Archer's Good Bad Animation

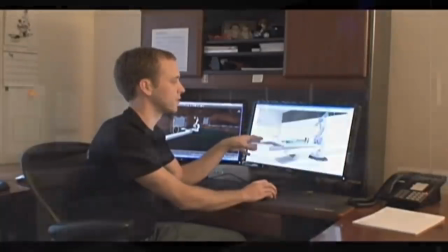246s
Initially, there were just eight animators working on the show, in a house style described as limited animation.
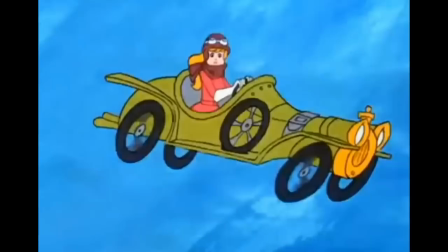252s
That's more or less the same principle you'd have seen on those old Hanna-Barbera-style cartoons from way back when, some moving parts in the foreground on top of a static backdrop.
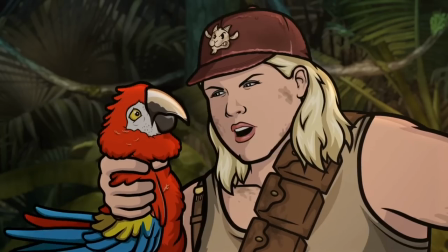260s
And that never totally changed, limited animation is still broadly the approach taken by modern Archer, but these days there's a lot more bells and whistles.
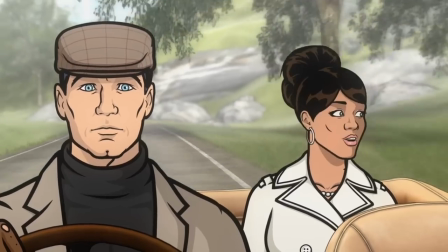268s
The Archer crew started using new flashy animation tools, such as Toon Boom Harmony, for their action scenes,
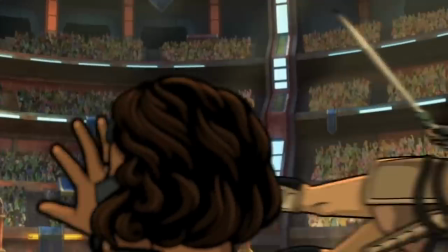274s
allowing a more traditional, less limited approach, and in the coma seasons, the use of 3D animation increased markedly.
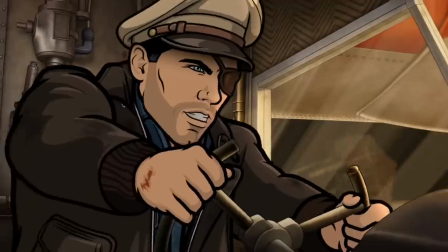281s
The result is immediately visible. It looks great. But there might be a cost to this new, glossier veneer.
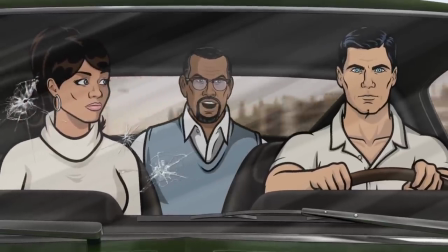288s
You'd be hard-pressed to find a fan whose favourite episode was one from, say, Season 6 onward.
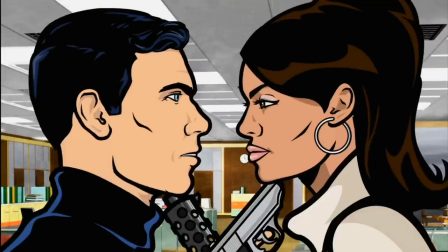293s
The cultural impact of the show seems to have dipped after the first few years, too.
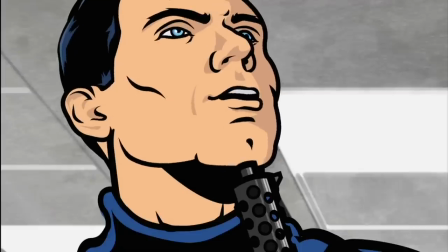297s
When you see an Archer reference somewhere, it's invariably phrasing, or just to the tip, or that's how you get ants, or danger zone.
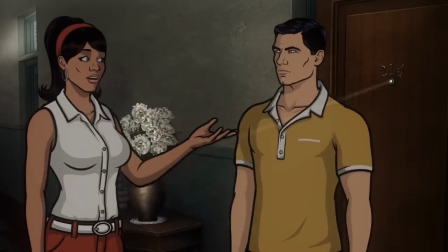303s
It never tends to be a bit from anywhere beyond the first handful of years, from beyond the point where the show started looking slick.
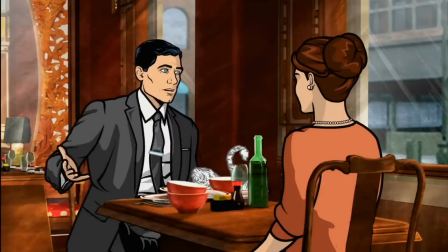310s
And you might think I'm correlating two unrelated things here, animation quality and overall impact and reception,
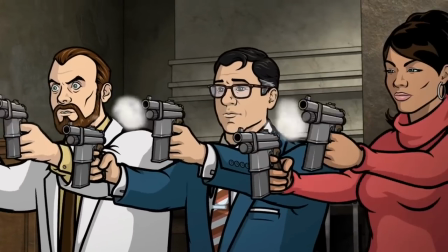317s
but I'm not convinced that's true, and that's because I think there's a shift visible in the ways that Archer episodes utilise their visuals,
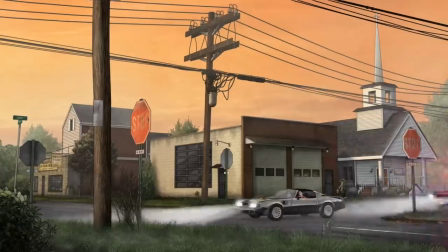324s
one tied to the improvement in animation.
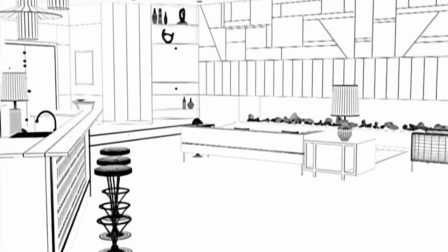327s
For one, it seems the writers began to increasingly write these spectacular action sequences into newer episodes.
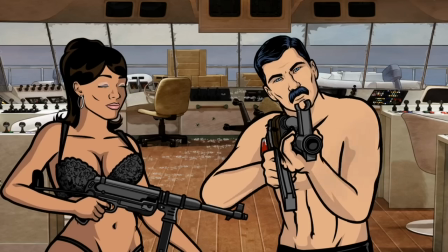334s
And, again, there's always been action in Archer, but it hasn't always functioned in the same way.
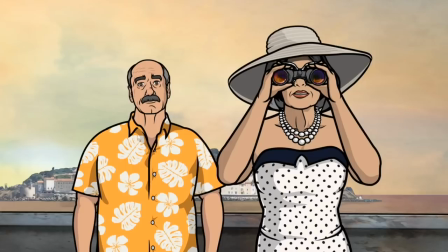339s
In the early days, these sequences often functioned primarily to set up gags, either visual ones or dialogue,
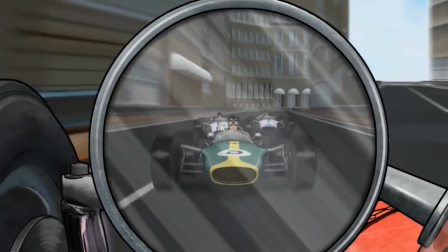345s
whose humour relied on the high stakes or peculiar circumstances of whichever disaster Archer and the gang had got into.
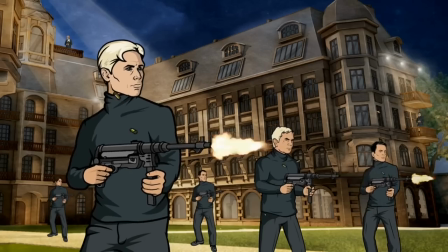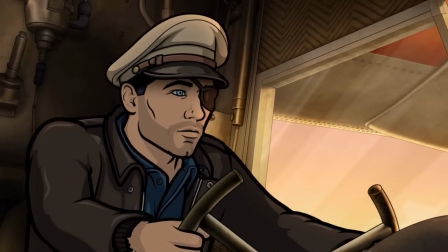360s
In these newer, cleaner sequences, the action serves a different purpose.
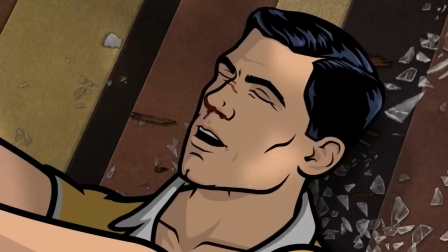365s
Sometimes it does set up gags, sure, but a lot of the time it's there simply as action, to thrill, to be marvelled at.
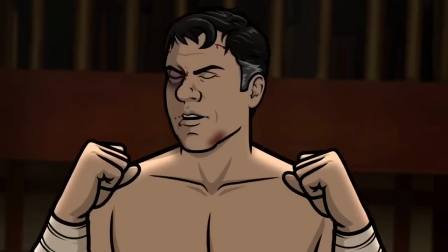371s
The show's art director Chad Hurd noted in an interview a few years back that showrunner Adam Reed
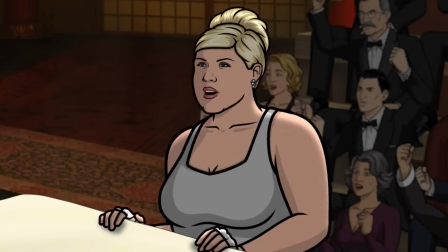376s
had begun actually writing some of these animative flourishes directly into the scripts.
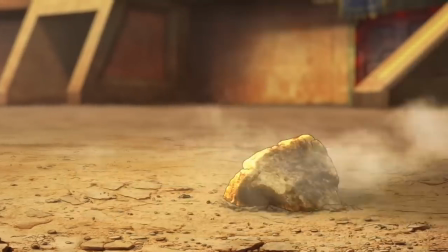381s
These sequences are to be enjoyed as eye candy in a way that they weren't before, and that has two effects.
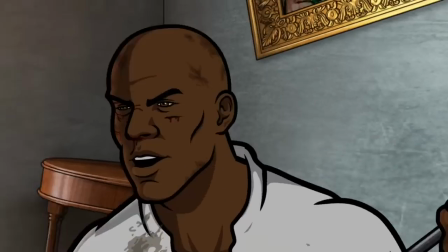388s
First, this greater focus on the visual necessarily means the non-visual, that is, the dialogue, the running,
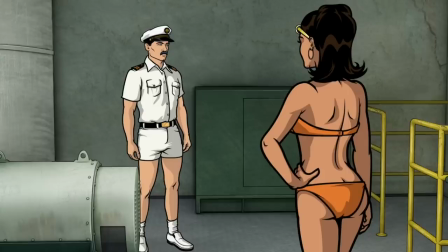394s
sarcastic commentary these characters gave compulsively, the barrage of witty quips, absurd non-sequiturs, and actually funny reference humour,
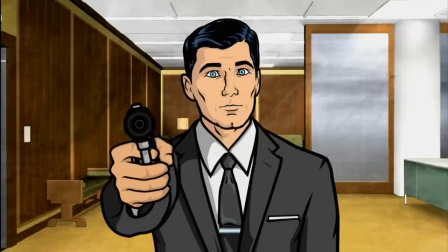402s
is de-emphasised, at least a little. And to a lot of people, that was the show's best part, the backbone of its identity.
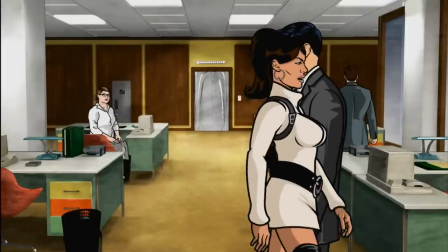409s
In the early years, the animation was never bad, per se, it was just clunkier and less cinematic,
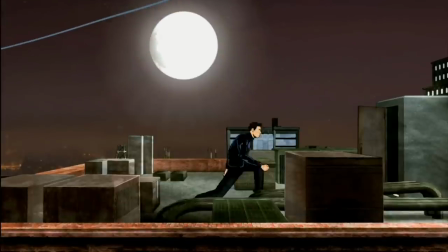415s
but the fact that the show couldn't rely on visual splendour to entertain the audience arguably meant that the writing,
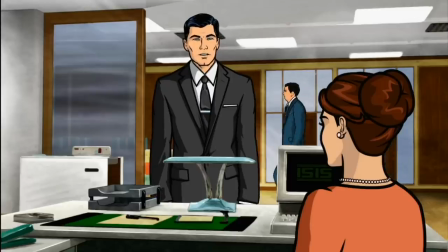421s
the performances, were forced to go above and beyond. And they did.
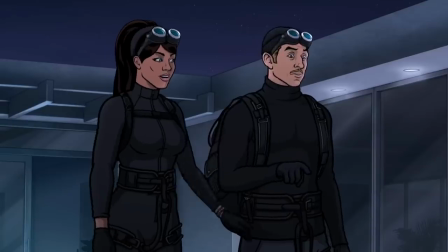425s
Thinking about the newer seasons, though, may be the fact that the world of the show, the way our characters interact with it,
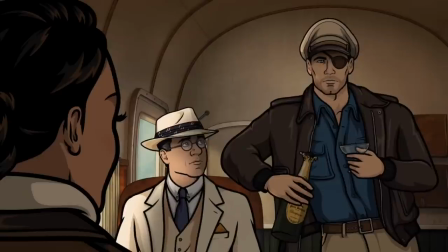432s
could now satisfy on a purely aesthetic level took some of that pressure off the writers.
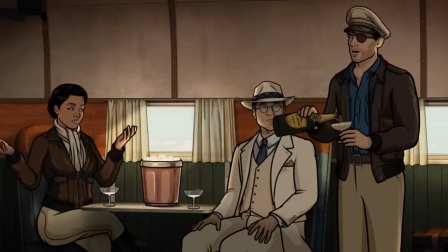436s
That isn't necessarily good or bad, but it is something which might cause a show to start feeling different.
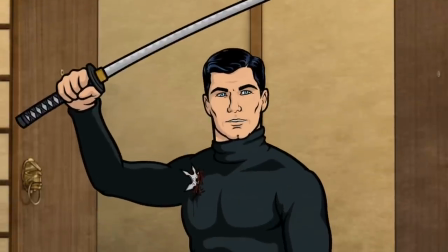443s
Second, though, with regard to the wider spy genre, Archer at its best was always perched between loving homage and parody.
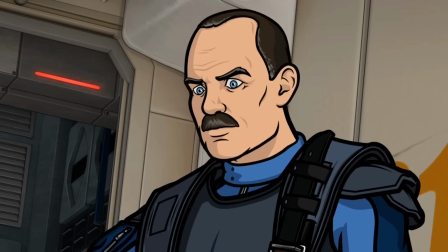450s
Thrilling escapades for sure, but they weren't taken seriously.
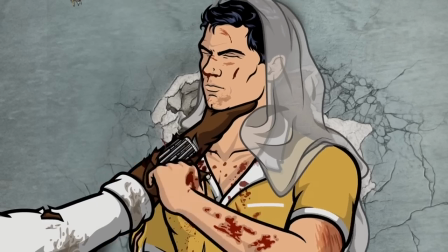453s
But polishing up the action, and devoting attention to these sequences in a way that isn't really undercut, the parody element falls away ever so slightly.
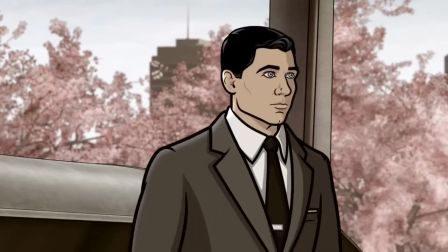462s
We are meant to take this somewhat seriously. And again, that's fine, but it's different.
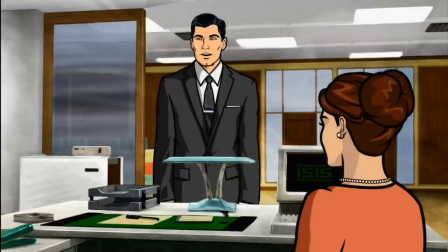467s
Of course, there are plenty of other factors besides animation that contributed in their own ways to the gradual shift in identity Archer underwent,
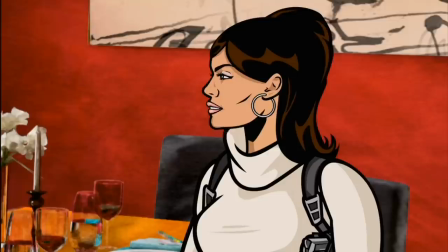475s
so it's really impossible to say whether animation specifically helped cause this shift or if the animation changes merely coincided with this shift,
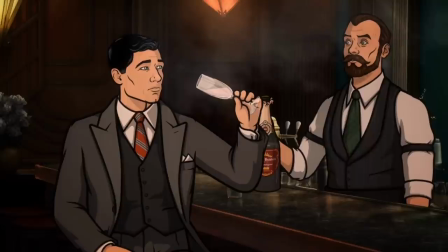483s
but I don't think it's utterly unreasonable to speculate that there may be some correlation here.